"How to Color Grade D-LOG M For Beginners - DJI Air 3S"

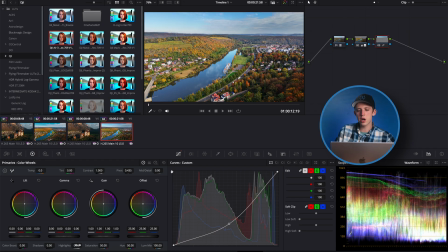We don't want the sky to be unnaturally dark, but I'd say that looks pretty good. And now to make the clouds in the sky pop a little bit more, maybe also bring out some detail in the river, we'll again add another node so that we can layer some more adjustments. And this time, instead of using our regular tone curve here,
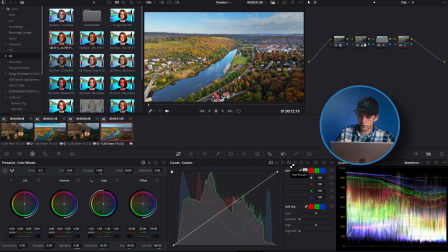we are going to go over here a couple of tools to the hue versus luma curve. And this basically lets you select any color and change the brightness of just that one particular color. So in this case, we just want to darken the blues in the shot. So we will just click on our two blue dots down here at the bottom.
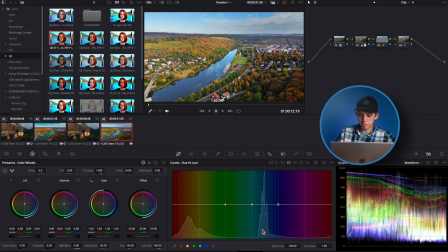That will add some points on our line. And we'll just click on the point next to this mountain of data here in the blue range and pull down on it.
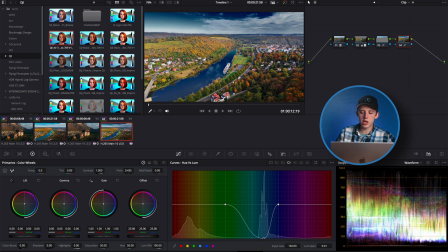And as you can see, we are darkening only the blue tones in the image. Now, obviously, if we go all the way down with this, this is going to look super unnatural and fake. But if we just bring it down a little bit, it will darken those really bright blues.
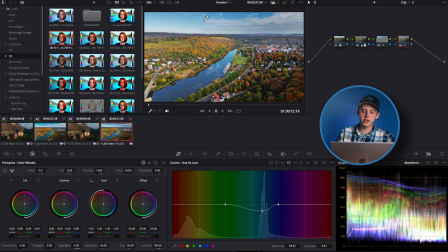And if we turn it off and back on, you can see it's just helped the clouds in the sky to pop out a little bit, as well as darken the river. And then for our very final node, to bring this whole look together and give the shot that cinematic look and pop, we are going to add a final LUT.
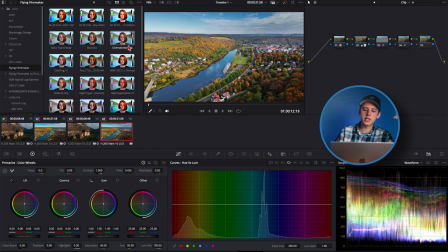Again, this is from my Flying Filmmaker LUT pack, and this time we're going to use the cinematic warmth LUT. And so to add it, we're again going to hit Option S to add another node, find our LUT in the LUTs panel, and drag it over onto our final node.
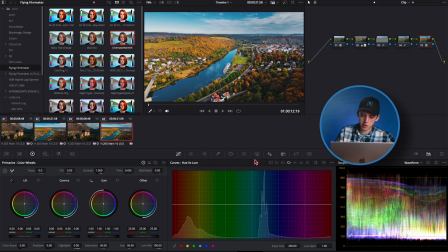And if you want to adjust the strength of a LUT, you can just come over here into the key panel,
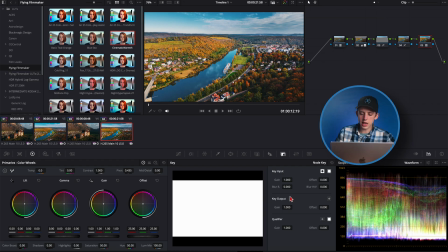make sure the node the LUT is on is selected, come down here to key output, and you can drag down the gain of that node to adjust its strength all the way between 0 and 1, or 0% and 100% strength. For this LUT, I think it looks pretty good. I'll bump it down just a tiny bit to maybe about 0.8, turn it off and back on.
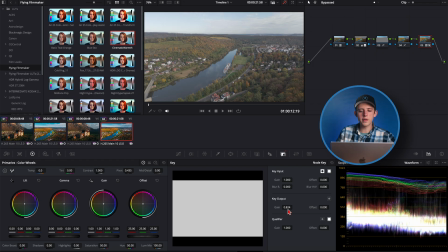I think that looks good. And so if we turn our whole grade off and back on, you can see that we've made an absolutely huge difference.
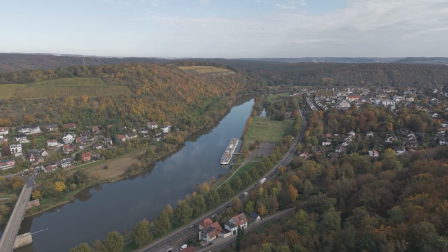We've taken the shot from being honestly quite boring to looking absolutely amazing.
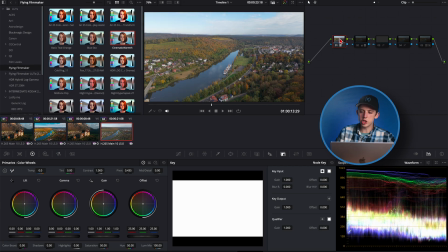And even if we look at the difference between just applying the default DJI LUT and putting in the extra work to add in some more color grading,
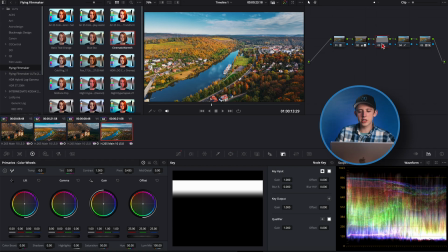some more LUTs, some more masks to target different areas of the shot,
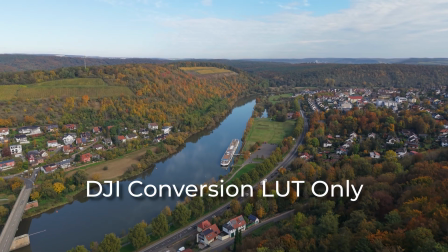you can see that that makes an absolutely massive difference in creating a cinematic shot that people will actually want to watch. So there you go, that is how to color grade DLOG M footage from the DJI Air 3S.
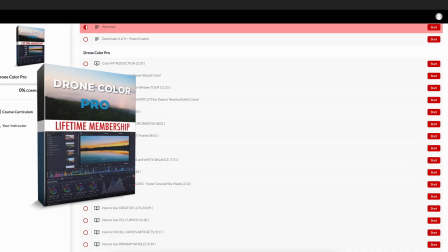If you'd like to learn more about how to color grade your drone shots, I put together an entire course called Drone Color Pro with over 25 lessons going through every
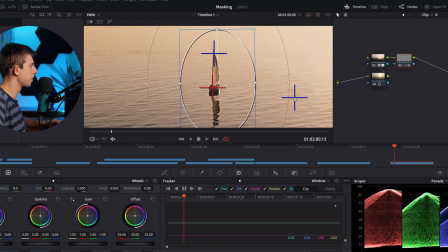single one of the tools that you need to understand in DaVinci Resolve to be able to color grade your drone shots.
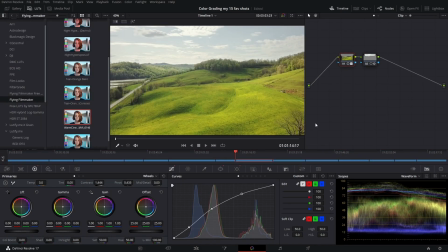I show where all the tools are and what they do, and how to put it all together as I go through color grading 15 of my favorite drone shots
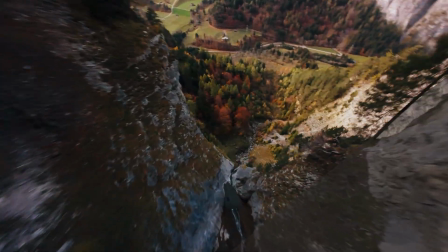in real time so that you can see what my thought process is and exactly how I color grade. So if you're interested in learning more about how to color grade your drone shots, I'll put a link to that down in the description.
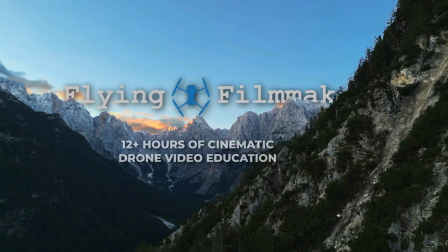And links to my Flying Filmmaker LUT pack and full drone filmmaking course will be down there as well. Otherwise, if you've enjoyed this video, make sure to subscribe for more videos just like this, and we'll see you in the next one.